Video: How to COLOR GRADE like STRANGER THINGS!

What is going on, guys? Welcome back to the channel. In today's video, we're going to be recreating the Stranger Things look. And I have to say, I'm very excited about this one because Stranger Things is like one of my all-time favorite series across the board.
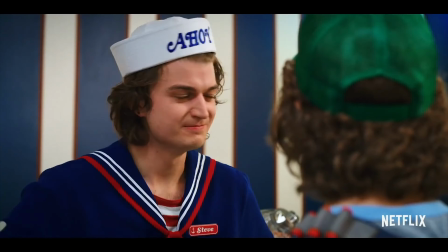(0:35)
The cinematography, the VFX, the coloring, all around, it is top-notch. If you haven't seen it, you got to go watch it right now. Now, before we jump into this, there's a couple things I do want to mention. We're just taking a look at one frame from one scene of one episode of this entire series. So by no means is this just the all-encompassing look that defines Stranger Things. This is one that I picked out that I thought was a great representation, though. It's very warm, it's very 80s, and it just has that feeling that as soon as you look at it, you know it's from Stranger Things, not to mention that, you know, it's one of the main characters. So a couple things we're not going to be doing in this video is shot matching to the point where we're changing the colors of the walls and the hair. We might just do a little bit of hue adjustments to make sure everything fits in the same world, but we're not going to be going in and just going crazy with the keys and setting a bunch of qualifiers. What we are going to be doing is taking a look at what makes this Stranger Things shot feel like Stranger Things, and then building a look DNA to replicate that we can apply to 100 shots with minimal shot matching necessary. And then another thing, I can't remember where I heard this, but I did see somebody mention that they were kind of peeping over the shoulder of the colorist of Stranger Things, and there was only like 4 or 5 nodes. So with that in mind, we're going to try and recreate this look in as few nodes as possible. So without further ado, let's get into it.
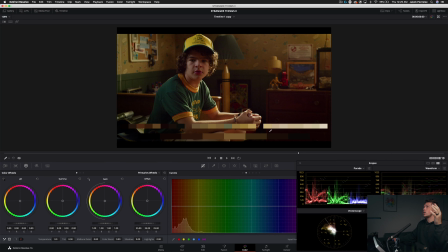(1:38)
Okay guys, so let's start off by taking a look at the color palette from this still from Stranger Things.
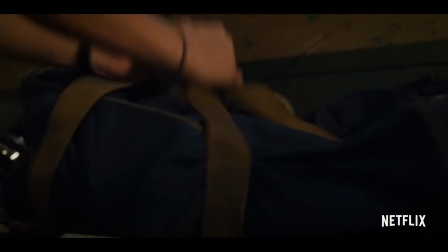(1:44)
Now this is Dustin kind of sitting in his room. It's supposed to be like a little bit somber.
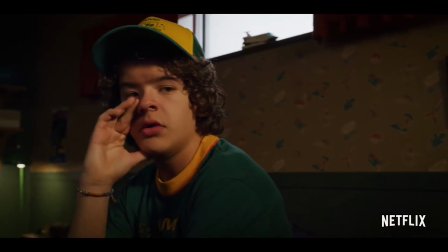(1:48)
At the time of this scene taking place, you know, he's kind of feeling left out, like his friends are just, I guess, too good for him at this
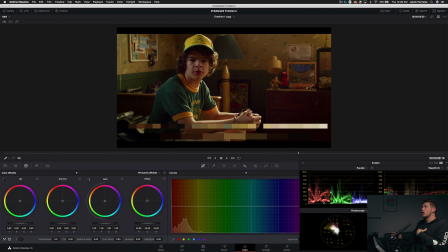(1:53)
point. And it's kind of reflected by the color palette we're seeing here. It's a lot of muted colors. Now there are times in this series where the colors are just super vibrant. The color really does change along with the mood of this series. So if they're going through dark times, you're gonna see darker colors, brighter times, brighter colors. However, they do kind of use that to their advantage. They flip that sometimes.
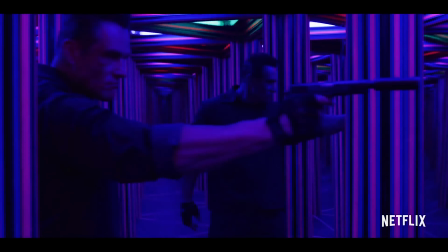(2:09)
And then in a super dark scene, you know, you see a lot of bright colors. I'm not gonna give away any spoilers, but if you've seen it, especially season 3, you know what I mean.
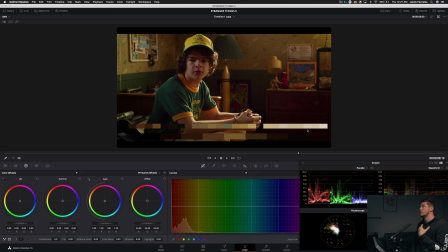(2:16)
So to get technical here, our high range is kind of just like this, sort of like salmon, this muted orange. It's not clean white. It's actually not even that high on the histogram or the parade here. We can see the highest anything gets is like around 896, but we do just about max out on the bottom floor here.
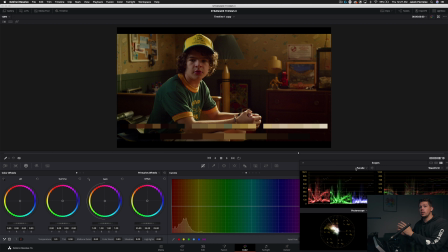(2:33)
So me personally, I love doing that with my own images. I personally love to bring the highest highlights down pretty good to about 75%. That just creates this natural film look. I think it's pretty common in Roger Deakins' work, and I love kind of working alongside of that. In the midtones, we see again this prevalent brown. That's kind of common throughout the entire series.
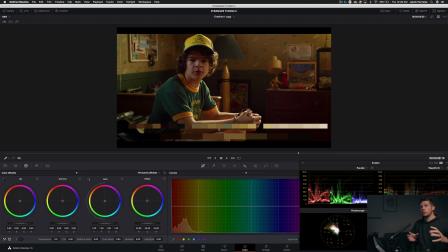(2:49)
You're always going to see these brown midtones and sort of bluish brown shadows. And we see it just a little bit here. They're using that shirt that he's got on, which is kind of like foresty green. He did just get back from camp. So that's what we're seeing to balance out the shadows. And again, so much of this look is just built on set. It's built in the clothes they're wearing, in the set design. So if you're going for this kind of vibe, you need to keep that in mind and really do a whole lot of thinking about what you're gonna have in frame whenever you actually shoot it.
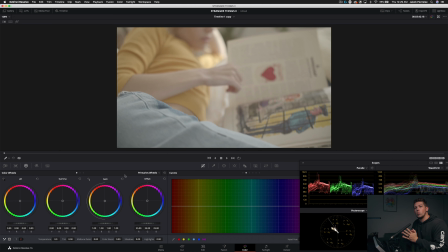(3:14)
It's gonna make the coloring process a lot easier. But let's go ahead and take a look at the shot we're gonna be recreating and putting into the Stranger Things world.
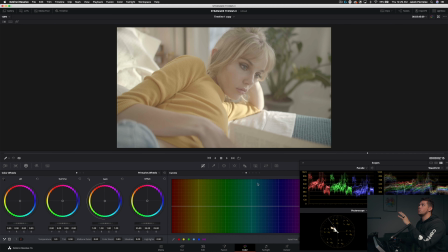(3:22)
Okay, it's pretty simple. There's not a lot to it. But the reason I chose this shot is because there's this daylight coming in and we kind of see that similar thing on Dustin's arms. We're gonna get to use that to our advantage. And then, you know, she's got that yellow shirt. There's a lot of yellow and brown hues that we'll get to work with. And then also that plant in the background is gonna give us a little bit of the blue, as well as this blanket on the bed.
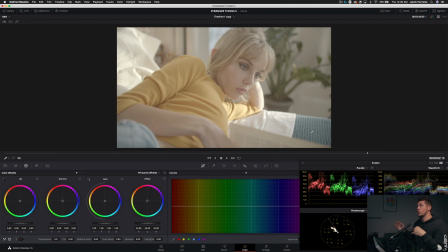(3:41)
That's probably gonna be the only thing we really adjust the hue of. We're gonna probably match that to Dustin's shirt just to kind of make it feel more similar. And I think that's gonna really help sell the look. All right, so let's go ahead and start building this look out.
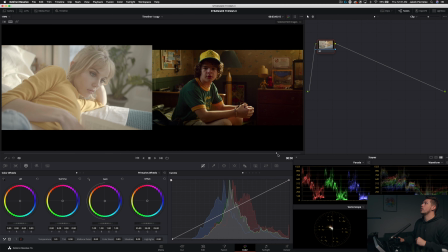(3:52)
First thing I wanna do is take our offset. Again, always, always, always, we're starting with exposure.
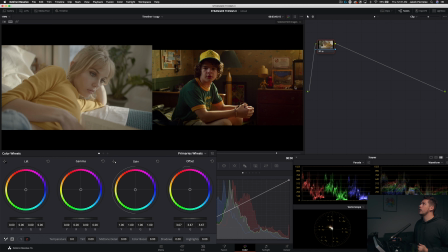(3:56)
We're gonna pull this offset down just a little bit. And that's gonna give us a better starting point whenever we wanna add contrast, which is what we'll do now. So we're just gonna bring this contrast up. And we wanna keep it pretty subtle. I don't wanna crush the shadows too much.
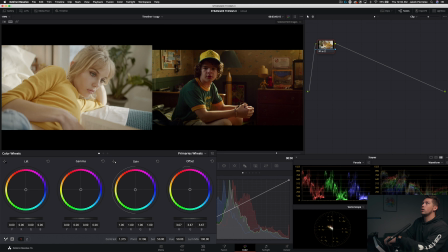(4:11)
And then using our pivot, we're gonna kind of change that center point. And I do kind of, I want the skin to be pretty soft.
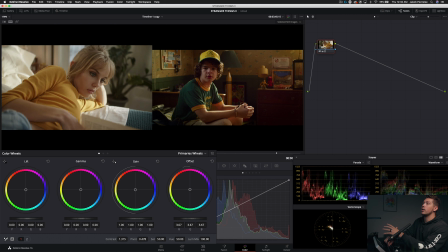(4:19)
I don't wanna just, you know, crush those shadows like in our eyes right there. So we're gonna bring this back a little bit.
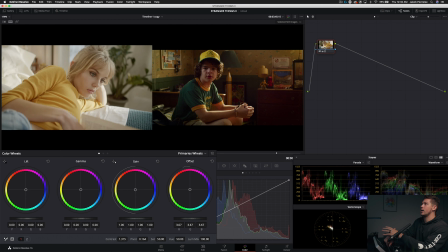(4:24)
Pivot sitting around 0.19. All right, now let's further modify that. Let's pull down on our lift. And then pull down on our gain.